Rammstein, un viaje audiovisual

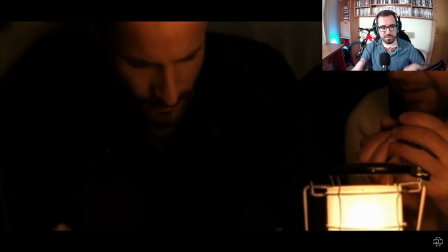29:19 Una vez en la que vemos un corte de la canción para el videoclip, vamos a ver qué nos explican.
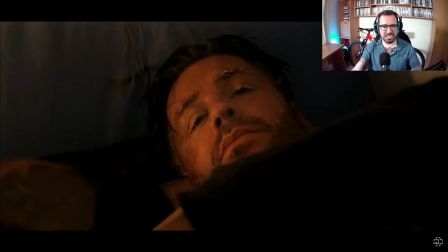29:26 Mal asunto eso, ¿eh? Es como se explica perfecto todo sin palabras, ¿eh?
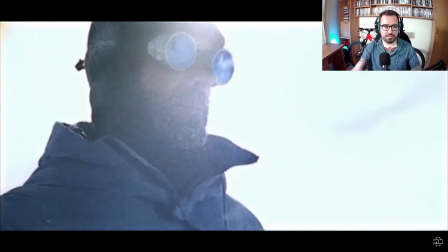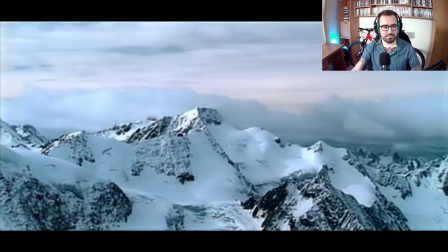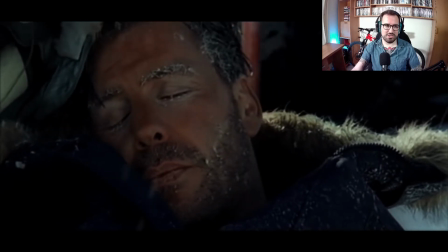29:41 No sabemos por qué estos personajes están ahí, ni cuáles son sus motivaciones, pero se entiende perfecto la historia.
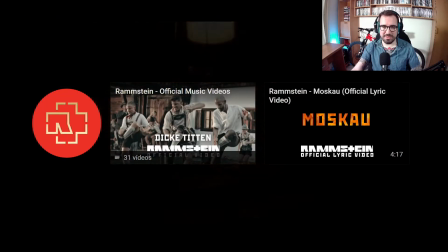29:47 ¿Y se apaga la luz? Ah, no lo hemos visto porque se ha colado esto, pero muy probablemente se apague la luz. Muy chulo, de verdad, muy metafórico.
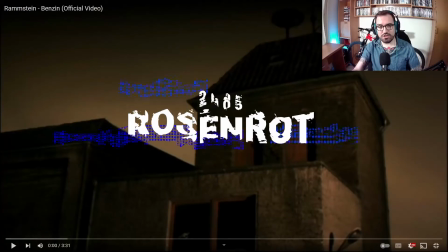29:53 No tenía controlado este. Pasamos al año 2005 al disco Rosenroth, en el cual he seleccionado tres videoclips diferentes.
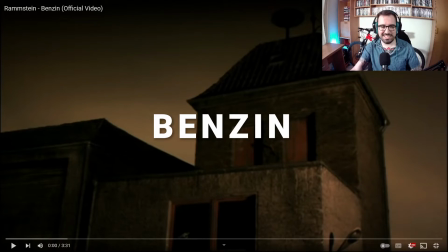30:00 Arrancamos con Benzín, que es uno de mis temas favoritos de Ramsteen.
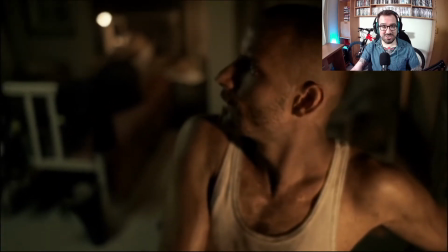30:07 Retomamos los tonos cálidos y el color rojo, ¿eh, amigos? ¡Vámonos!
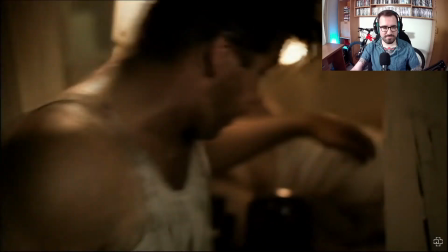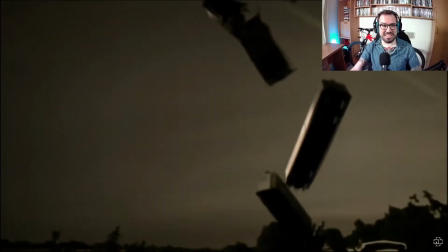30:16 Se les ha ido completamente la olla, ¿qué es esto, tío?
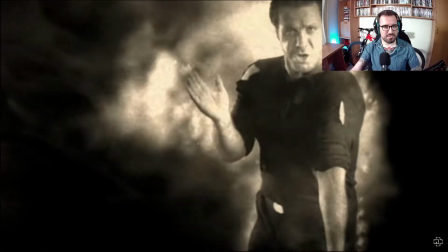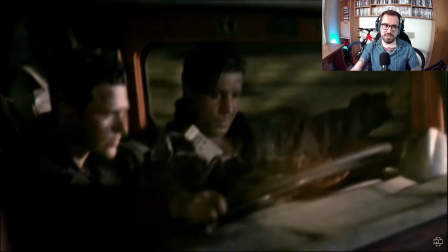30:26 Ha sido muy interesante ahí cómo se ha jugado con la diferencia de talonaje de color Para separar la realidad de lo que estaba soñando El personaje del guitarrista
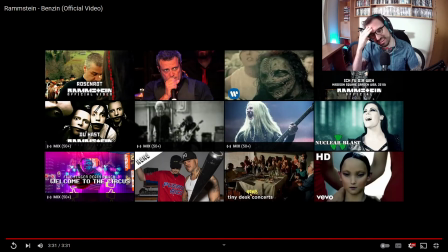30:36 ¡Qué locura de videoclip, tío! ¡Hostia!
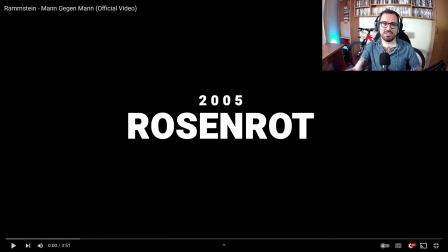30:40 Y seguimos con Man Gegen Man Otro tema del disco Rosenroth del 2005 En el que también veremos,
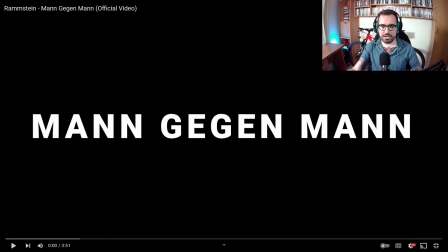30:46 porque este sí que me acuerdo Como Rammstein vuelven a modificar sus cuerpos Para llevar a cabo críticas
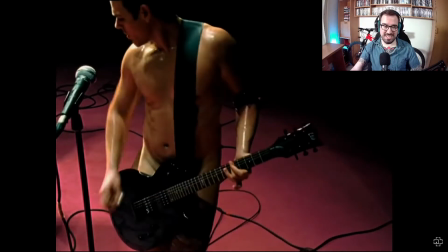30:55 Temazo increíble Aquí se tira mucho de plano corto Para que no os enseñe demasiado Como veis mucha masculinidad Mucho sudor,
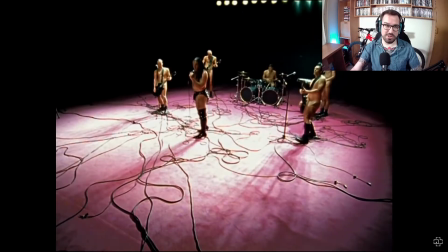31:02 mucha testosterona Espero que Youtube aquí no me moleste demasiado
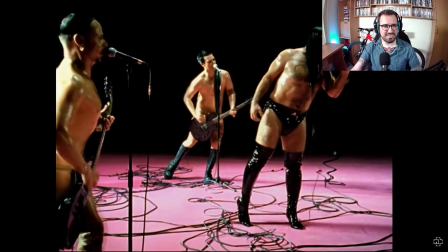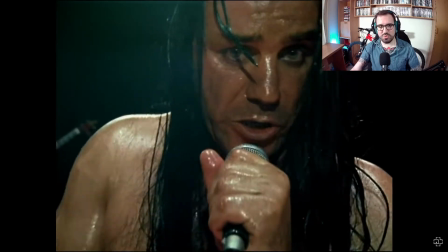31:15 Muy interesante como cada vez que entran los teclados Hay como unas disoluciones Entre planos y en cambio Todo lo demás va a corte Este es uno de los
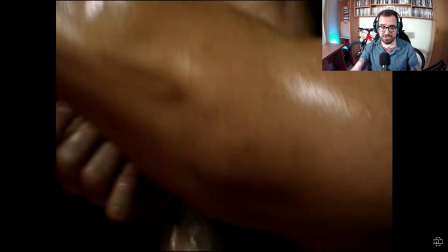31:22 detalles del análisis que hice Del concierto de París Porque de hecho esta canción es la que tomé de referencia Aunque lo hace durante todo el
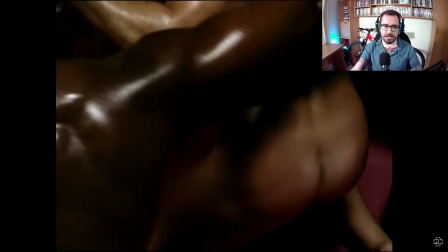31:30 videoclip, es un recurso que se repite. En Man Gegen Man se explota muchísimo.
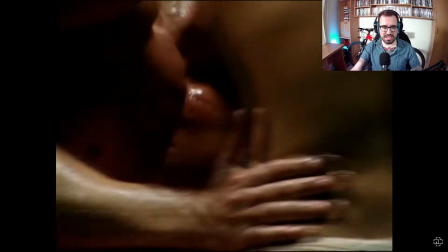31:38 Vemos como a pesar de todos los cortes que hay, los planos son bastante estáticos constantemente.
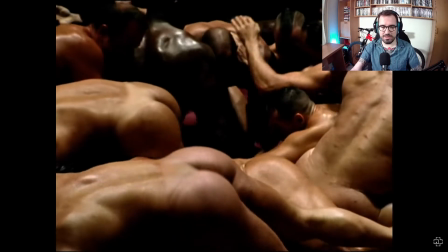31:43 No hay mucho movimiento de cámara. Yo creo que esto es simplemente porque quieren aprovechar para ilustrar.
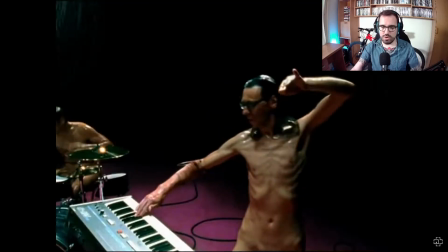31:48 Ilustrar bien todo y jugar con el montaje a corte.
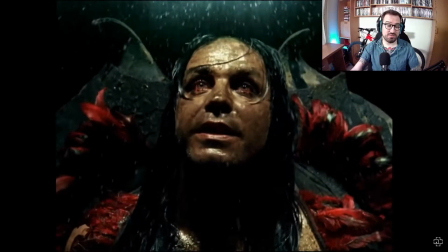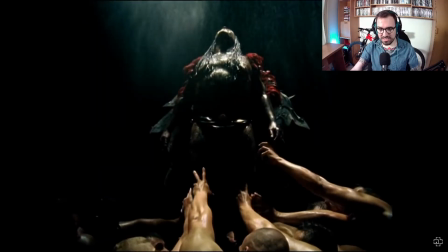31:57 Madre mía. Se puede interpretar cositas aquí.
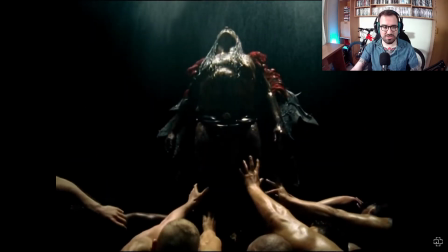32:00 Y el personaje, Linderman, tiene el pelo largo, lleva zapatos, es como medio un trans que ha parecido...
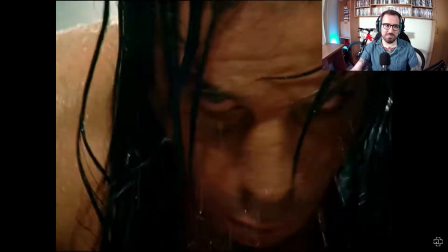32:06 Parece que está como demonizado, ¿no? Ante los hombres contra esta masculinidad tóxica horrible.
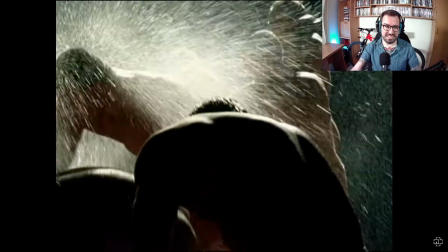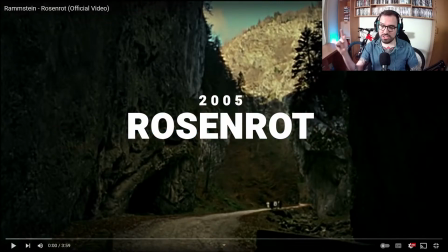32:18 ¡Buah! ¡Increíble! Y terminamos el repaso del disco Rosenrod con la canción que le da nombre al disco, Rosenrod. Este vídeo bastante más narrativo, veremos que es como una especie de cortometraje.
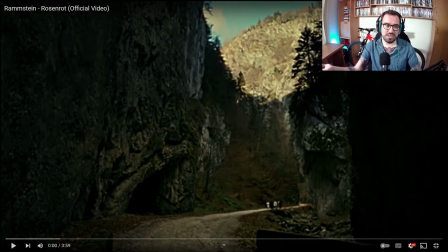32:29 ¿Sigue la tónica de lo que es la obra visual de Rammstein, audiovisual? si, no, es bastante difícil decir que sea una tónica bastante constante desde lo que hemos visto hasta lo que llevamos hasta ahora luego cuando acabemos el vídeo llegaremos a valoraciones y podremos hablar un poco más con propiedad pero por lo
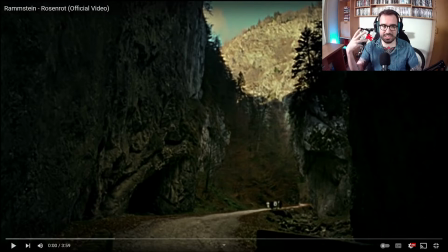32:48 general estamos viendo que cada videoclip es de su padre y de su madre, aunque hay temáticas y hay recursos que se repiten eso sí que es verdad, veremos cuando se acabe el vídeo
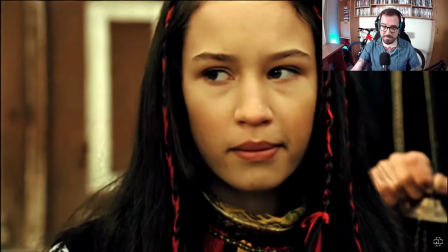32:59 Uf, aquí se tocan ya temas un poco más más duros, eh Es otro vídeo de los políticos, de Rammstein,
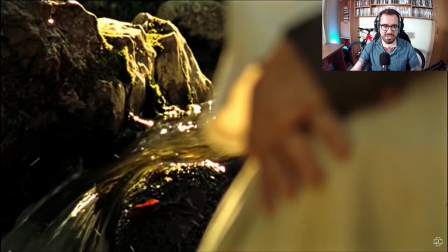33:06 en el que vemos como esta especie de sacerdotes o curas llegan a un pueblo y este en particular toma mucha relación con una chica del pueblo.
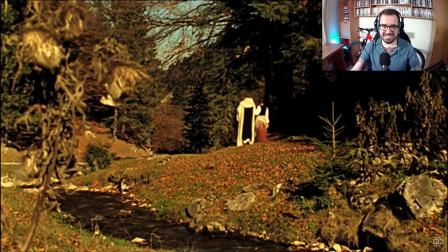33:14 ¿Critica a la iglesia? Es probable.
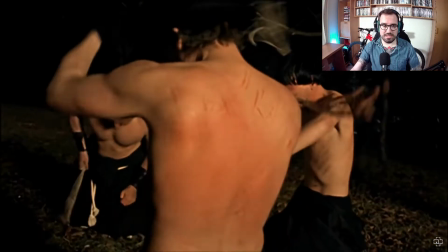33:20 Vemos como aquí, dentro de todo el eternaje de color, el rojo también vuelve a tener bastante presencia, o al menos, como mínimo, los colores cálidos.
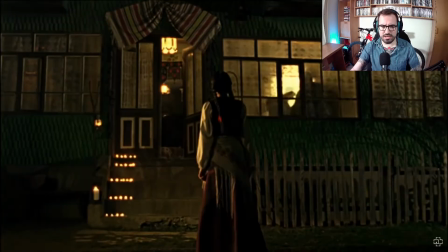33:28 Pero el rojo cada vez que sale brilla bastante.
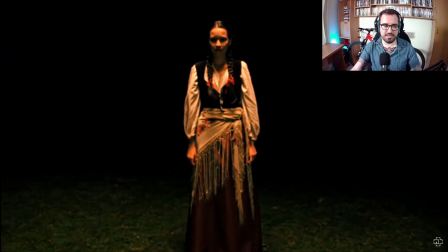33:34 Y rojo, rojo, a full de rojo. Bueno, ella es el pecado, ella es la que le hace hacer estas cosas todo teñido de rojo, increíble.
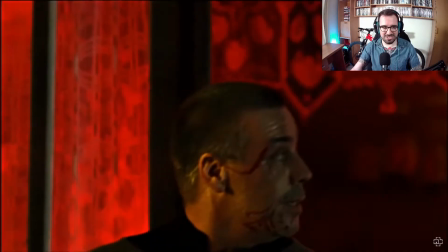33:42 Se explica perfecto, es que estos tíos son muy cracks, de verdad.
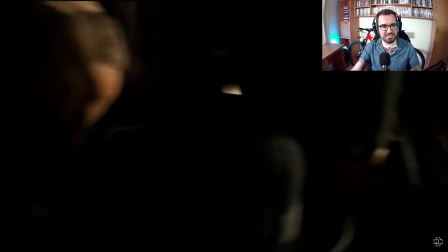33:50 Muy chulo utilizar el recurso de ese plano con oscuridad para tergiversar la historia. Muy bien solucionado a nivel visual, muy rápido.
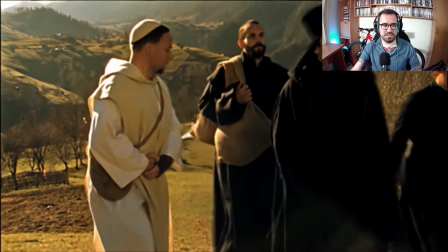33:59 Esta parte no está introducida en la canción de estudio, así que también la modifican, imagino que para cerrar un poco el videoclip.
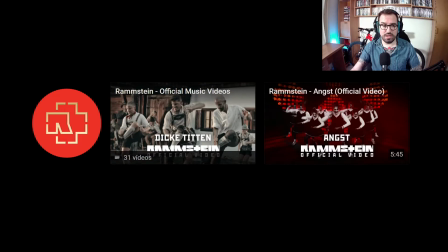34:06 Muy interesante este vídeo. Está muy guay. Es una narración pequeñita per se.
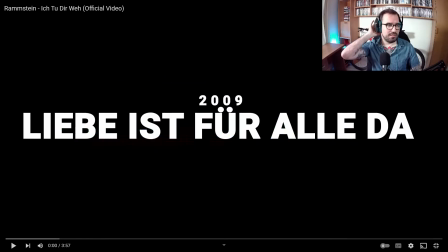34:10 Saltamos al 2009. Sexto disco de Rammstein. No voy a pronunciar el nombre del disco, pero es muy complicado.
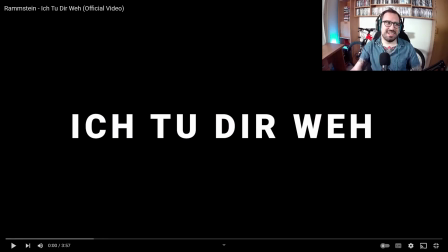34:18 Es Libby, no sé qué, Furdá. Muy difícil. La canción se llama Ich, Tú, Die, Wir o algo así. Nueva remodelación a nivel visual. Veréis que es bastante diferente.
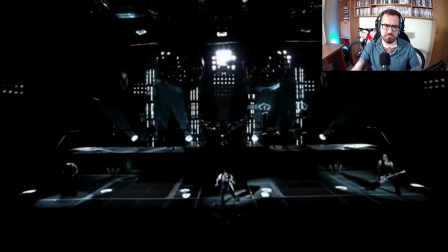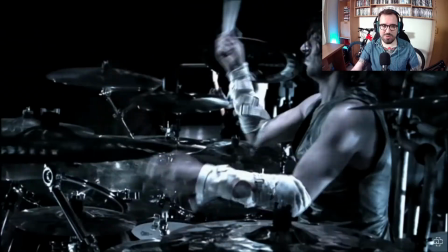34:31 Primera vez que vamos a Rammstein sobre un escenario como tal en un concierto grabándolo.
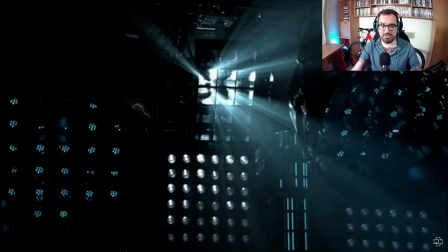34:37 Recuerda mucho el concierto de París. Es posible que hubieran utilizado el mismo setup en algún momento para rodar esto.
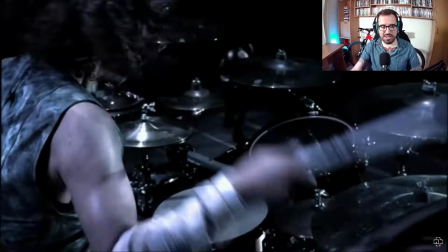34:48 Bueno, más allá de ser algo espectacular, que lo es, no es un videoclip al uso,
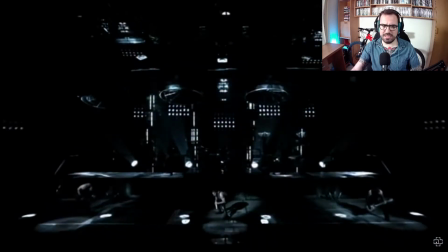34:54 es una grabación de un directo y refleja bastante, eso sí, la energía y el poderío de los directos de Rammstein,
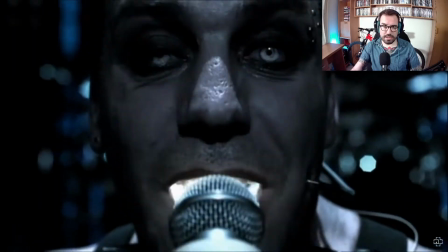35:02 así que eso está muy bien conseguido. No es nada fácil, ¿eh? Bueno, como videoclip en comparación con los demás no ofrece mucho más que esta ilustración.
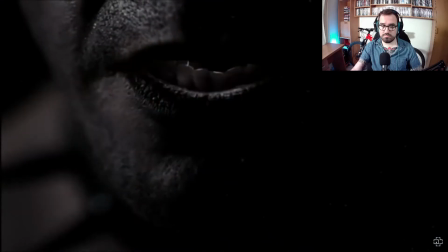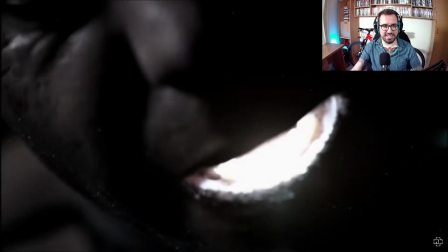35:15 Ojo que aquí nos hemos ido del directo para estos planos más cerrados.
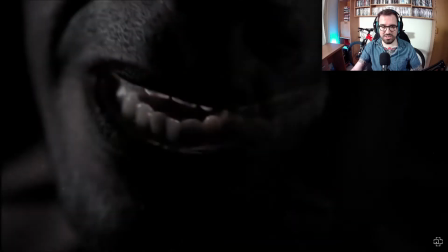35:21 Aquí lo que contrasta mucho es sobre todo el blanco y el negro, la luz y la oscuridad.
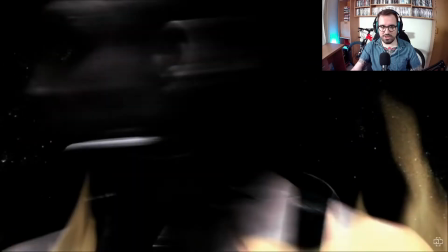35:26 Está todo montado en base a eso.
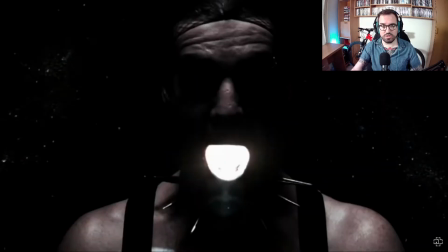35:31 Una manera visual de darle al puente de la canción su espacio también visual, así que está muy bien solucionado esto, ¿sí?
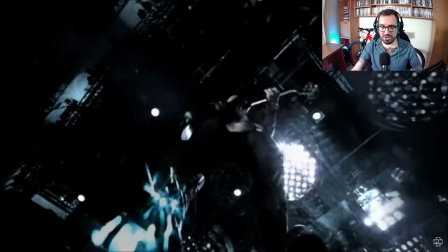35:39 Y volvemos al directo que ha sido lo que hemos estado viendo durante todo el videoclip
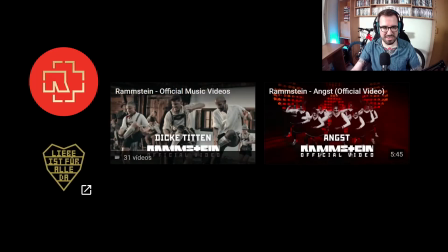35:46 La parte final todo explota Se le da fuerza absolutamente todo Madre mía Este final es súper intenso Puedo confesar que este disco
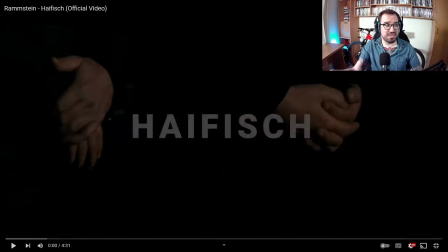35:54 de Rammstein es el que tengo menos oído Entonces es el que he visto menos cosas Y de hecho High Fish es una canción del disco que desconozco No sé ni de qué va la canción ni de qué va el videoclip Así que vamos a darle
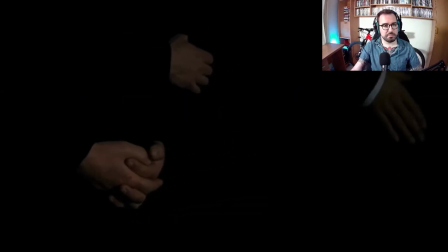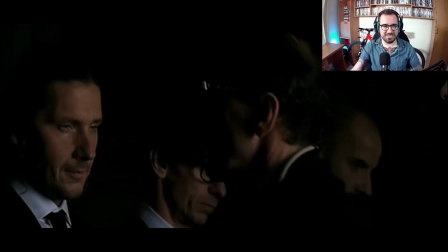36:11 Como con dos planos ya se entiende todo perfecto De que están en un funeral y se les ha muerto A alguien,
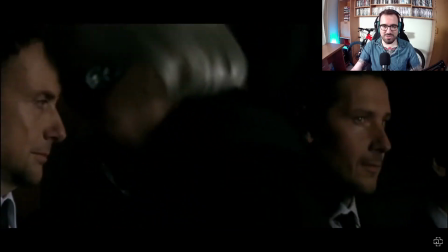36:16 es que es increíble A nivel narrativo Lo que se puede conseguir con cinco planos Es una pasada
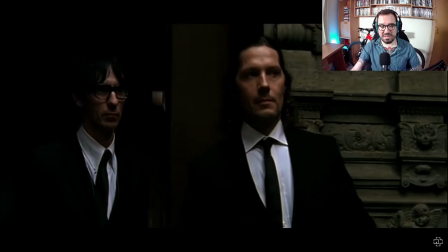36:25 Hay un retrato de Manson Por ahí en el fondo
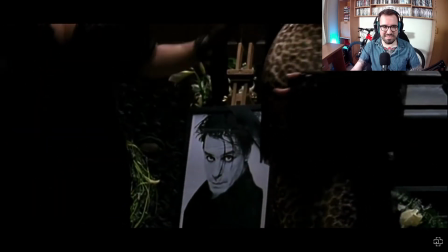36:32 El catate de Black Flag James Heitfield, también de Metallica, no entiendo nada, ¿qué es esto?
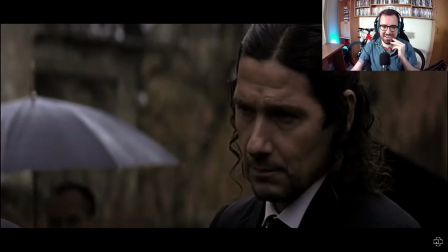36:42 Están enterrando directamente a Tim Linderman Como referencia directa, ¿eh? Aquí no hay personajes.
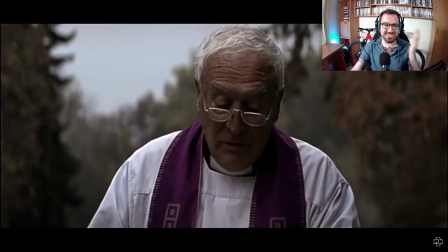36:47 Ah, como que lo matan en todos los videoclips, puede ser.
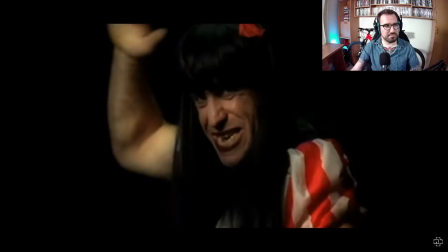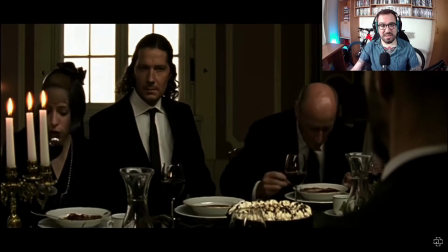36:57 Qué bueno,
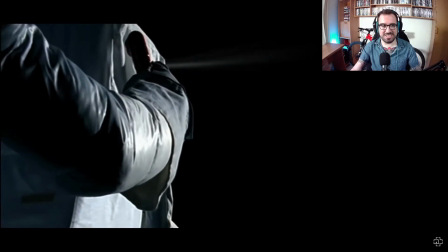36:58 han rehecho todo el lore de todos los videoclips para plantear que todos los de la banda han asesinado a... han intentado matar al cantante.
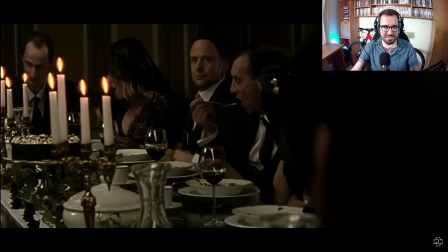37:07 Buenísimo esto, ¿eh? Esto es de un metavideoclip más allá de lo normal. Increíble.
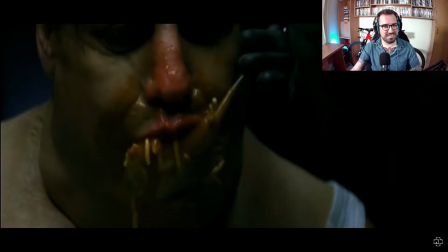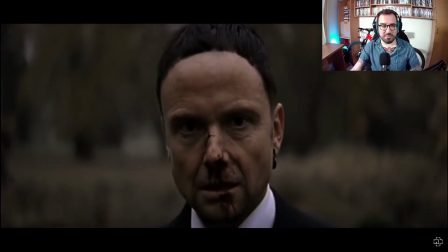37:17 Ah, son actorazos los cabrones, ¿eh? Lo hacen muy bien.